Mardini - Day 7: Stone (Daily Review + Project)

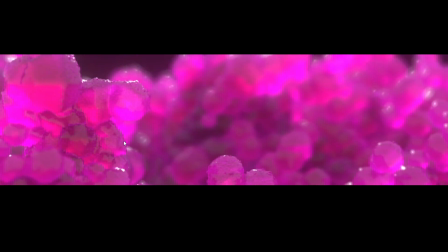(20:38)
Nice focal shift, very interesting doing that focal shift like that from here to there.
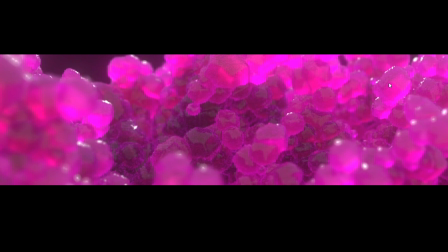(20:43)
I'd say that the only reason that this kind of falls short is because you're not really getting the faceting of these.
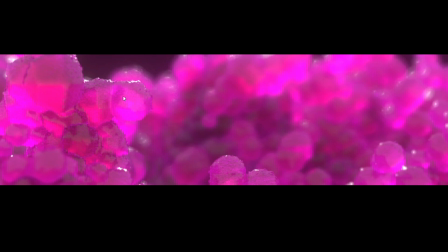(20:51)
It might be better to have some sort of faceting so that the light interacts with the edges. So as opposed to having this very minor bump, have a sort of faceted edge, right? So these are more like gemstones. That might help because then you'll have sort of lighting that hits these edges and brings a lot of attention to the shape.
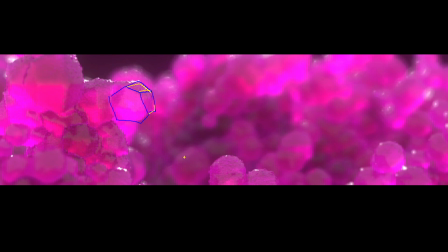(21:09)
Right now, these don't exactly feel like stones,
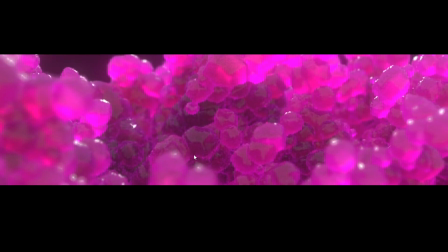(21:12)
but you have such a brilliant setup going here and such good rendering that it's a bit of a shame that it falls short. Like this one over here, you can sort of see the faceting, which is nice. But on the rest of them, they look maybe a bit too soft. And so that would be my one piece of advice about this entry. Maybe make some adjustments to the actual geometry and you may have a winning entry.
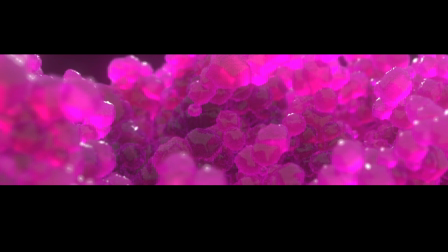(21:31)
But yeah, keep it up. Like, your work's getting better by the day. It's awesome to see the progress that you're making.
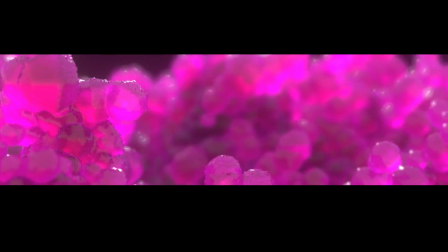(21:36)
Like, this is one of the more cinematic shots that you've done.
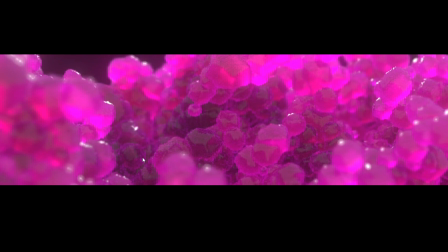(21:39)
If you're familiar with like Man vs. Machine, this with some tweaking could be something that they would release. I'm not even joking. You make some adjustments like doing volumetrics, darkening this inside area, having a bit of sort of dust particles in the air, a bit more variation in the color.
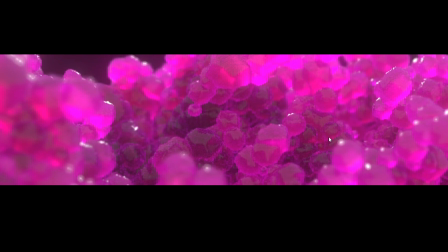(21:55)
All of those things would lend themselves to an insane artwork. So this is close to being at that level.
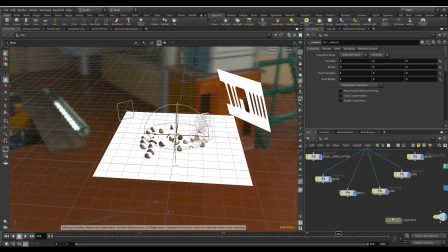(22:01)
Love it. Yeah, keep it up. Okay, so here we go. I have my setup over here.
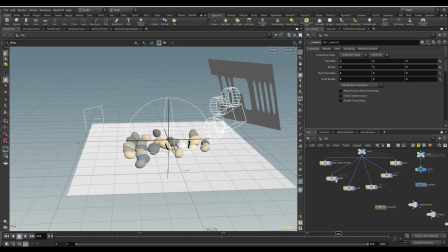(22:07)
So I'm going to show you a couple of things about this. Firstly, to get the lighting that I was so happy about, I would like to show you that. So let me just hide all of these things. Okay, so let's take a look at the lighting.
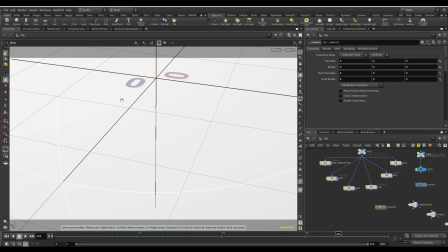(22:21)
I'll bring it up on my second monitor. I think you should be able to see this.
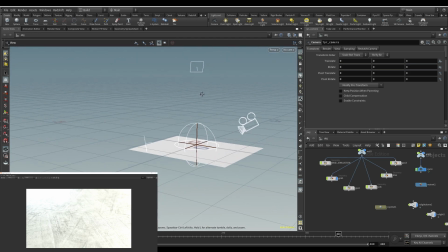(22:25)
Yeah, so as you can see, this light over here, which I'm pointing at now, is what's causing this extremely bright light over here, right? All of this that you're seeing over here is caused by that light. Now, that's a bit much, right? It's a little bit hectic. So you drop a bit of a piece of geometry in front of it and block most of the light.
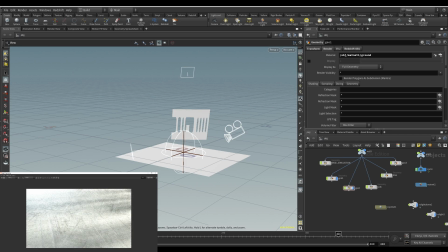(22:44)
So I just have this sort of grid. What that does is it now gives you these nice streaks of light. You have these bright areas, right, that kind of shine through.
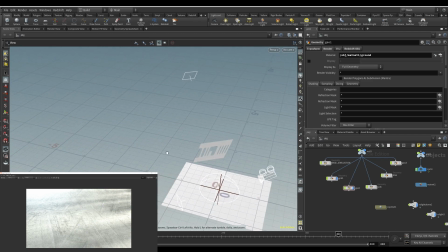(22:54)
And then some other things about the lighting is that you also have this one over here, which is more of a blue light.
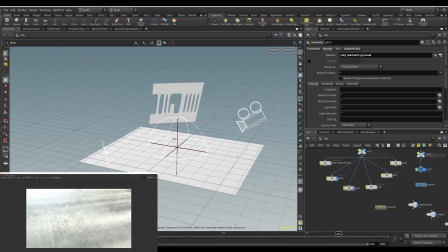(23:00)
And you have the HDRI. So I'll single out each light so that you can see what each one does for the shot.
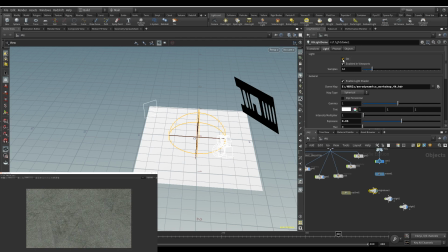(23:06)
So no lights. Then you switch on the HDRI, gives a little bit of detail to everything, not much, right? It's just there to give that underlying diffused light.
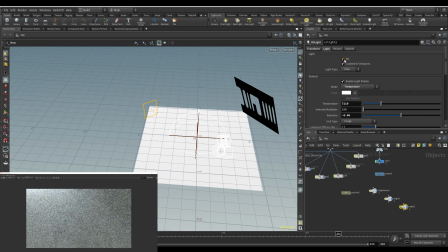(23:19)
Then you add the background light, so the slightly blue light, right? That just gives you a bit of interest as it leads off into the distance. It also catches all these edges. This is something that I mention a lot. So over here, it's catching all of these little edges.
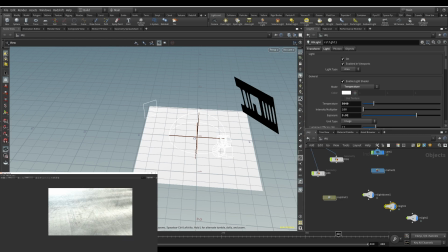(23:32)
Finally, the light that goes behind that piece of geometry gives you that sort of light. Right, that very bright sort of streak of light. And in the earlier shot, this looks much better. This is mostly because of the camera move that I have.
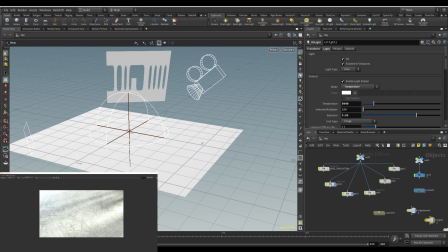(23:45)
So this camera, so that one over there, you can see that it moves very slightly over the course of the shot, right? It sort of drops its angle. That's because I'm focusing on different things as the shot progresses.
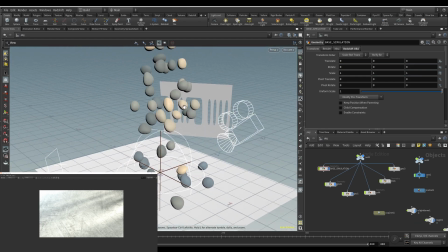(23:57)
That's just one thing about camera move and lighting, as well as the texturing on the ground.
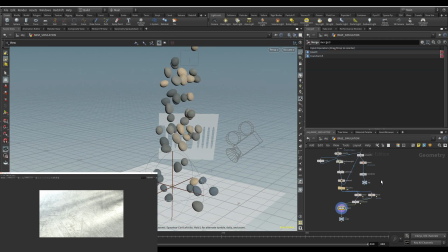(24:02)
These over here, these rocks, I have a fairly basic RBD setup over here.
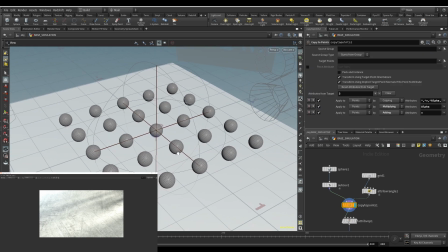(24:07)
So I just make some rocks, auto UV them. So firstly, you auto UV the rock, and then you copy them to points.
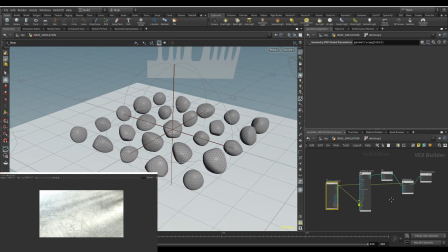(24:14)
Using an attribute VOP, you apply some noise so that they're all slightly different shapes. That's super basic. You just unified static noise into a displace along normals.
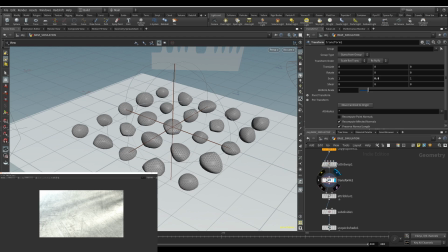(24:22)
Once I had that, I kind of flattened them. I didn't want them to be so round because I needed them to come to rest.
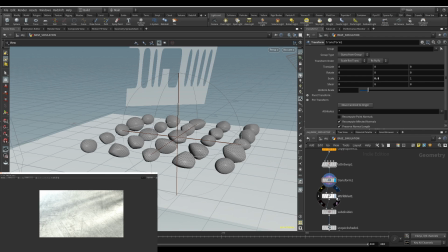(24:26)
And so they need a sort of flat face to lie on. Attribute blurred them because I didn't want them to be too sharp.
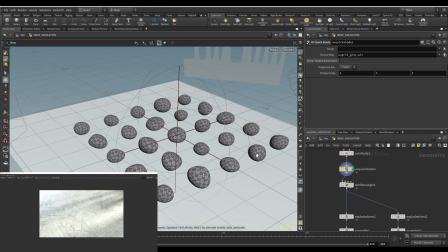(24:31)
I wanted them all to sort of resemble an egg, and you can quick shade to see the UVs on all of them.
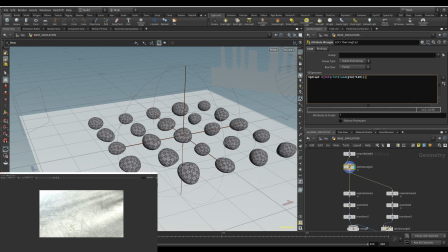(24:36)
Cool. So the next thing that I have is this I at drop F equals a random value between 1 and 120.